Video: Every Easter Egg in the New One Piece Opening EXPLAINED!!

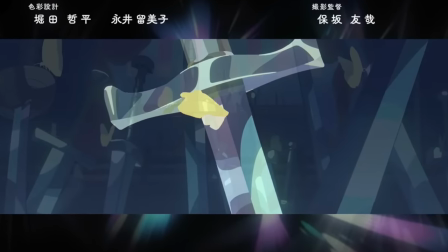And as another neat detail, the aspect ratio turns black, which is a neat callback to how in the manga,
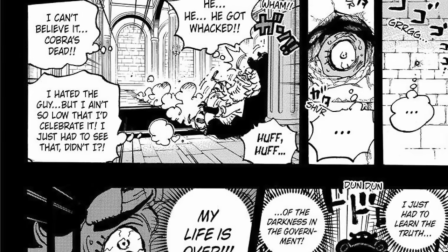the pages turn black when we go into a flashback, as this indicates that the portion of this opening focuses on all the flashbacks of this arc.
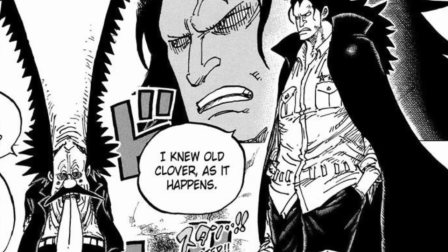From the books, we switch to two men attending a funeral with flowers, which happen to be Vegapunk and Dragon attending the Ohara funeral in Chapter 1066.
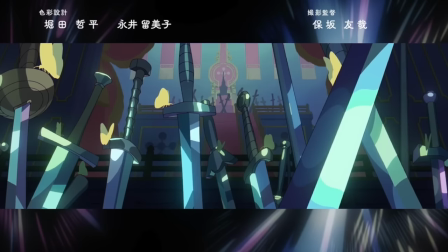We then cut to another flashback as we see the swords pledge upon the empty throne.
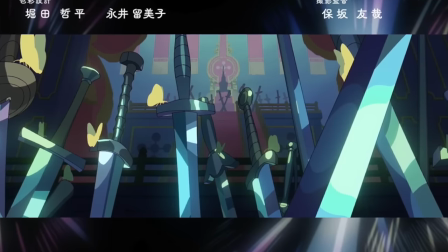However, each sword is surrounded by one of Emu's butterflies, as you can actually briefly spot Emu sitting upon the throne.
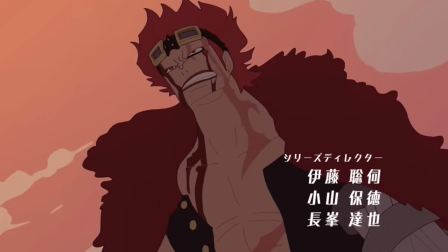Sabo turns towards Emu while bleeding as he changes into Kid, then Law, and then Kobe, showcasing all those who has struggled.
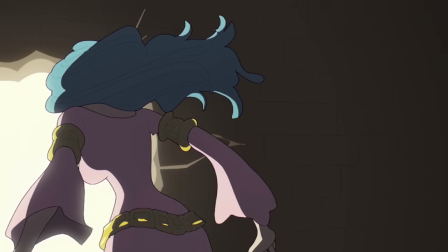Coby then similarly continues and changes into Vivi, who is escaping from Mary Joa through the wall crack that Wapol left behind,
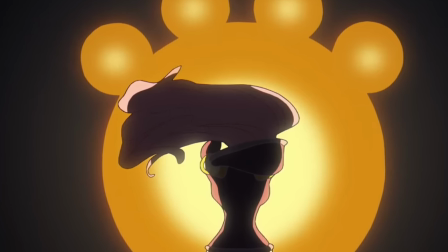which then transitions into Bonnie, extending her arms towards Kuma's memories to take them all in,
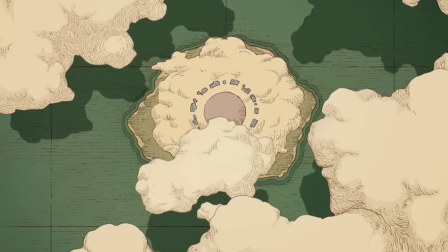sending us into Kuma's flashback. Then as we zoom out onto the map of Egghead, we zoom towards Left Tail into the horizon,
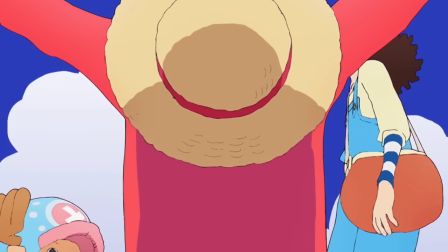and then that sun changes into Luffy's sun-shaped hat as he falls towards the ground to declare his stream again,
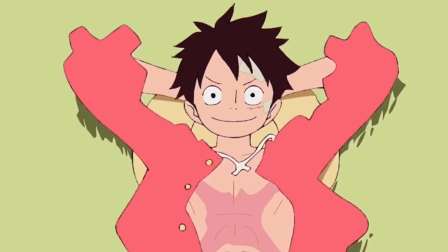making the entire opening come full circle.